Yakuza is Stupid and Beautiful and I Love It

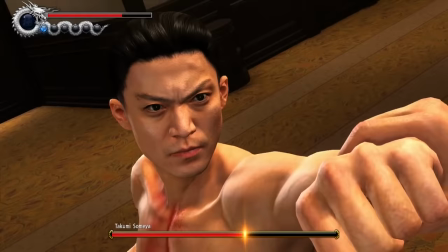16:31 Showdowns in Yakuza tend to coincide with the major beats of the story,
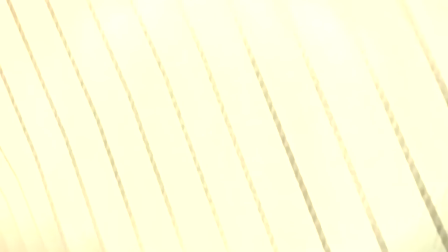16:34 and are usually preceded by both characters ripping off their suit jackets and bearing their tattoos before beating the living soul out of one another.
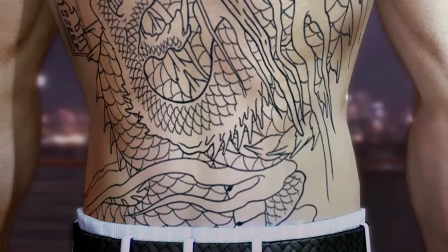16:43 And the tattoos specifically are important.
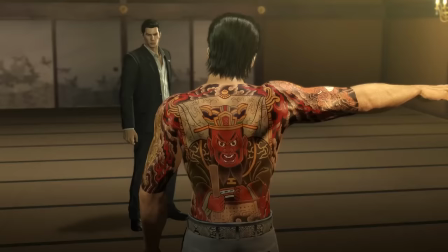16:46 These are the physical embodiment of what it is to be a Yakuza to these characters, with each carrying personal significance to the character that bears them.
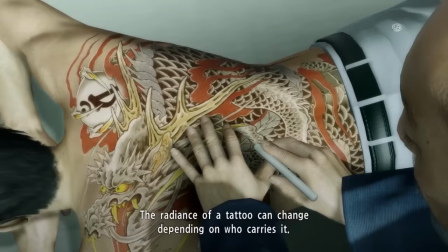16:55 Like take Kiryu's dragon for example.
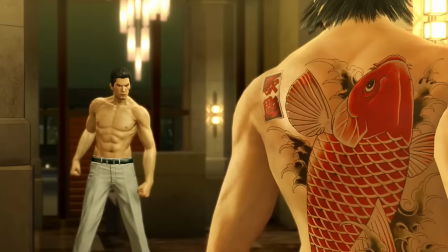16:57 The dragon is the undefeatable Lord of the heavens, expressing his own strength and commitment to his own freedom. or Nishiki's koi,
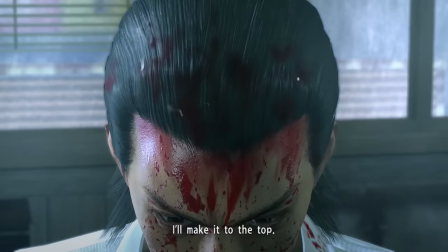17:05 the fish of legend that swims up the waterfall in order to one day become a dragon, marking his desire to surpass Kiryu.
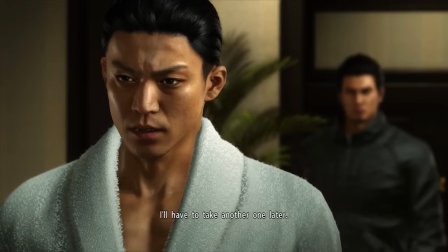17:13 These are the marks of the Yakuza way of life and the ultimate dedication to its values,
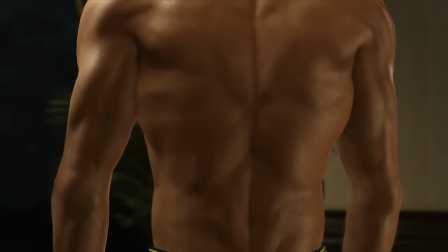17:18 which is why it's so shocking when Somiya does not have one.
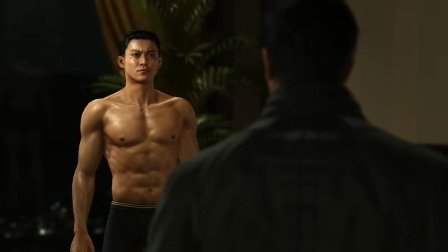17:23 He sees the tattoos as an outdated practice of a bygone era,
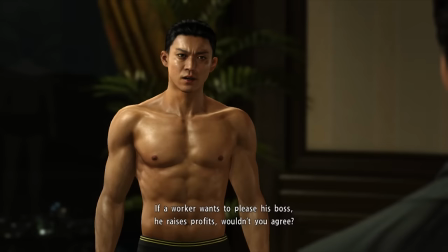17:27 and he is the cold new generation of Yakuza, divorced from the idea of tradition and honor focused only on acquiring power.
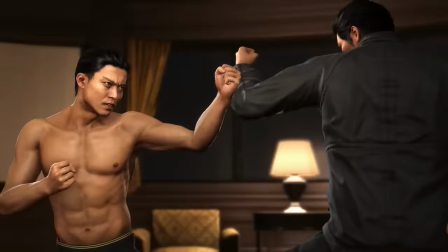17:37 This frames the ensuing battle between the two as less a straight-up fistfight and more a clash of ideologies.
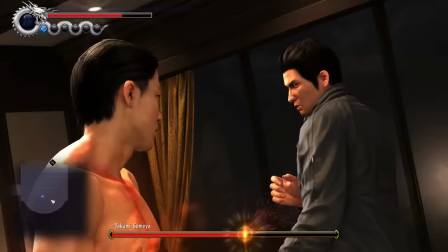17:43 Even completely divorced from the plot, you can see how these two characters would take issue with each other,
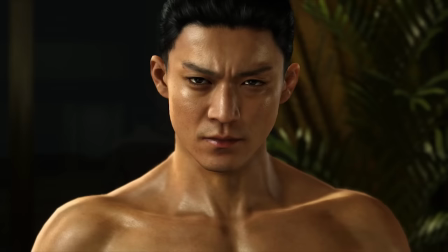17:48 with Kiryu's idealized version of what it means to be a Yakuza against Soumya's cold,
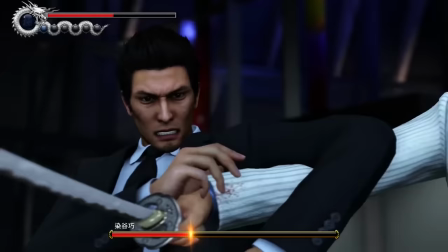17:55 emotionless reality of what being a modern-day Yakuza actually is.
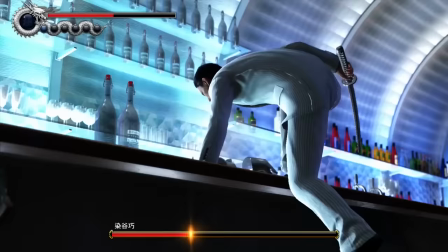17:59 It's setups like this that gives these violent brawls a real emotional weight,
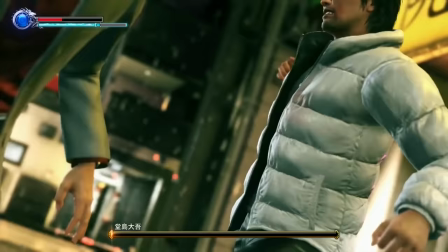18:04 as each character struggles to prove their resolve and justify their own way of living through sheer physical force.
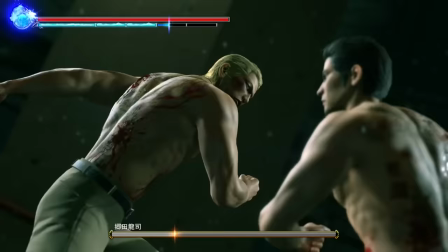18:12 And they're brutal and they're exciting, but there's also a kind of sadness to them too, and one that grows more prominent as the games go on.
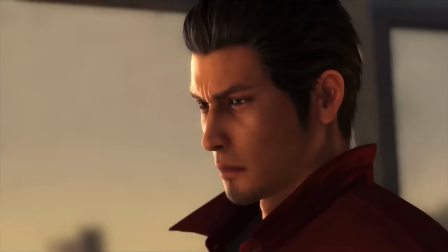18:20 Later on in Yakuza, the constant fighting starts to take its toll on Kiryu,
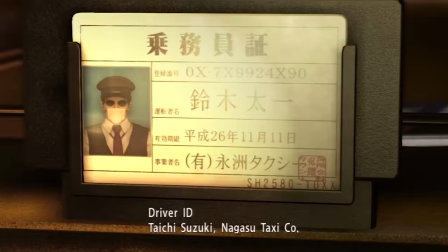18:25 who eventually becomes disillusioned with his underworld lifestyle and decides to walk away and start a new peaceful existence with his adoptive daughter,
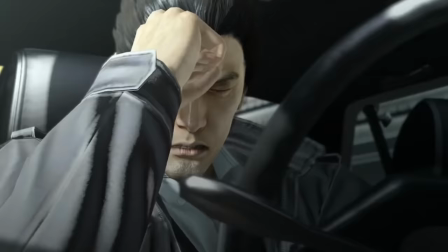18:33 Haruka. But there's an issue there. Kiryu can't help himself.
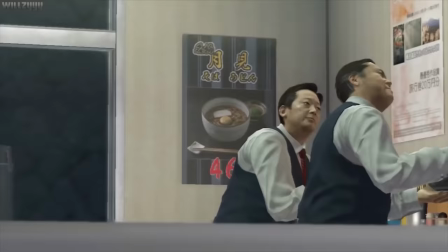18:39 To him, being a Yakuza is something you're born as and not something you become, and he just doesn't fit into any other corner of society.
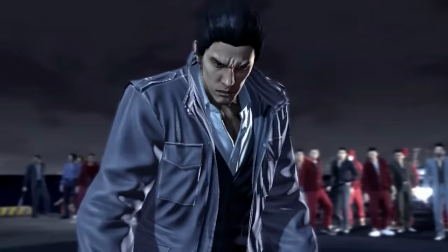18:48 And so, over and over, he gets drawn back into these conflicts,
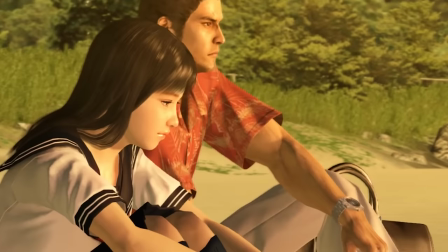18:52 trapped between his former life as a Yakuza and his desire to live a peaceful existence with his family.
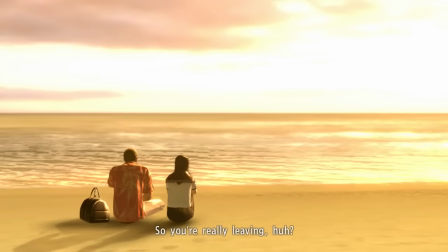18:59 And this is the struggle that plays out over the course of the series.
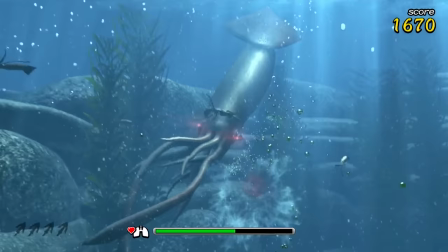19:05 I feel like at this point it's worth noting that we've gone from talking about goofy octopus-hunting hijinks,
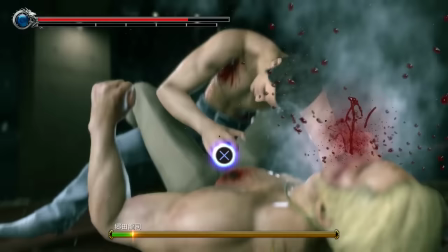19:11 to a story where broken people repeatedly crash into each other in a failed attempt to make progress.
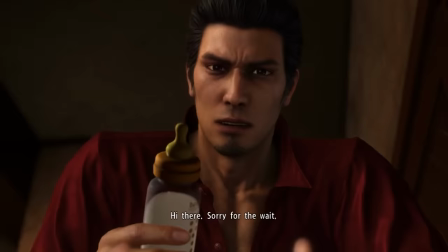19:17 Yes, Yakuza is tragic and hilarious, but life is tragic and hilarious.
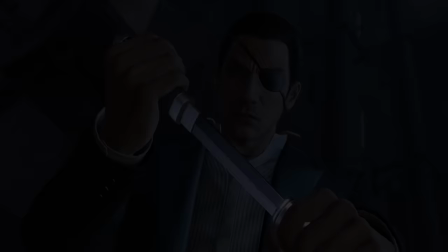19:24 And it's when these two sides begin to bleed together that the games start to form something earnest and more.
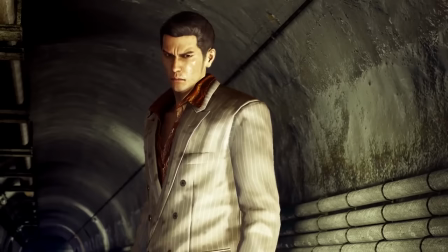19:32 I want to talk about a moment from Yakuza 0 that really hammered this home for me.
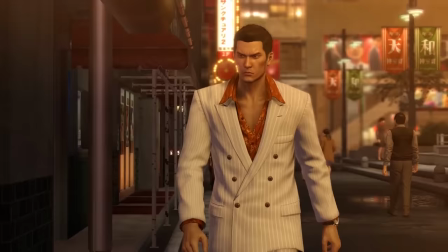19:37 It's the point in the story where Kiryu has gotten himself into a lot of trouble, to the to the point that his best friend and former Yakuza running buddy, Nishiki,
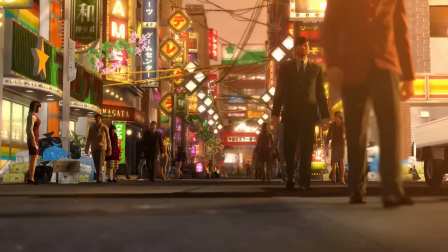19:45 takes Kiryu on a car ride so the two can escape Kamuro Ocho and let the heat die down.
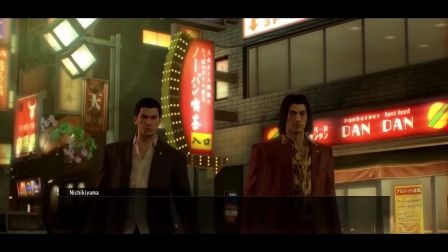19:51 Nishiki and Kiryu grew up in the same orphanage and have become kind of brothers to each other.
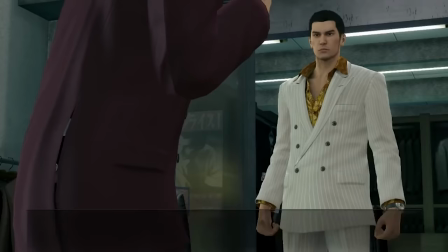19:56 And throughout Zero, you've explored the town with Nishiki, you've gone drinking with him, he's helped you pick out suits,
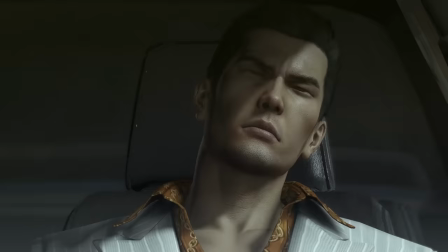20:02 and for a while, the two friends just drive in a comfortable silence. Until they stop at, well... nowhere.
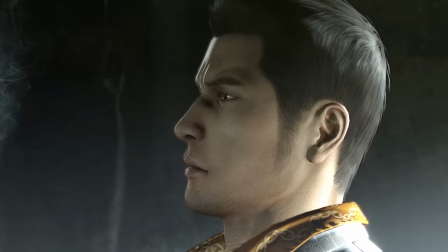20:11 Kiryu gets out of the car and Nashiki offers him a cigarette which Kiryu takes a slow steady inhale of
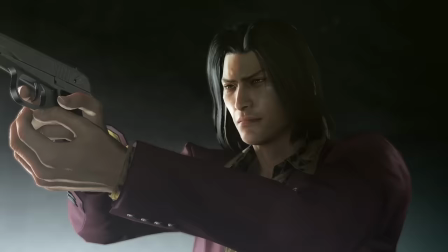20:18 before finally asking Nashiki what exactly he's doing.
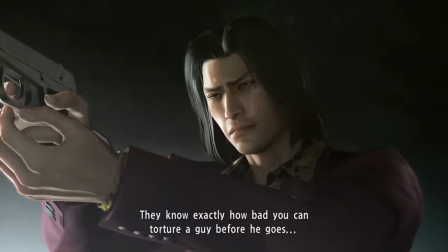20:22 And Nashiki through tears tells Kiryu that this is the kindest most painless end Kiryu could hope to meet at this point.
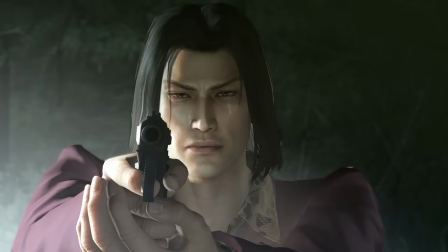20:31 Nashiki doesn't want to kill Kiryu but he also knows the far more sadistic end Kiryu will meet at the hands of the lieutenants.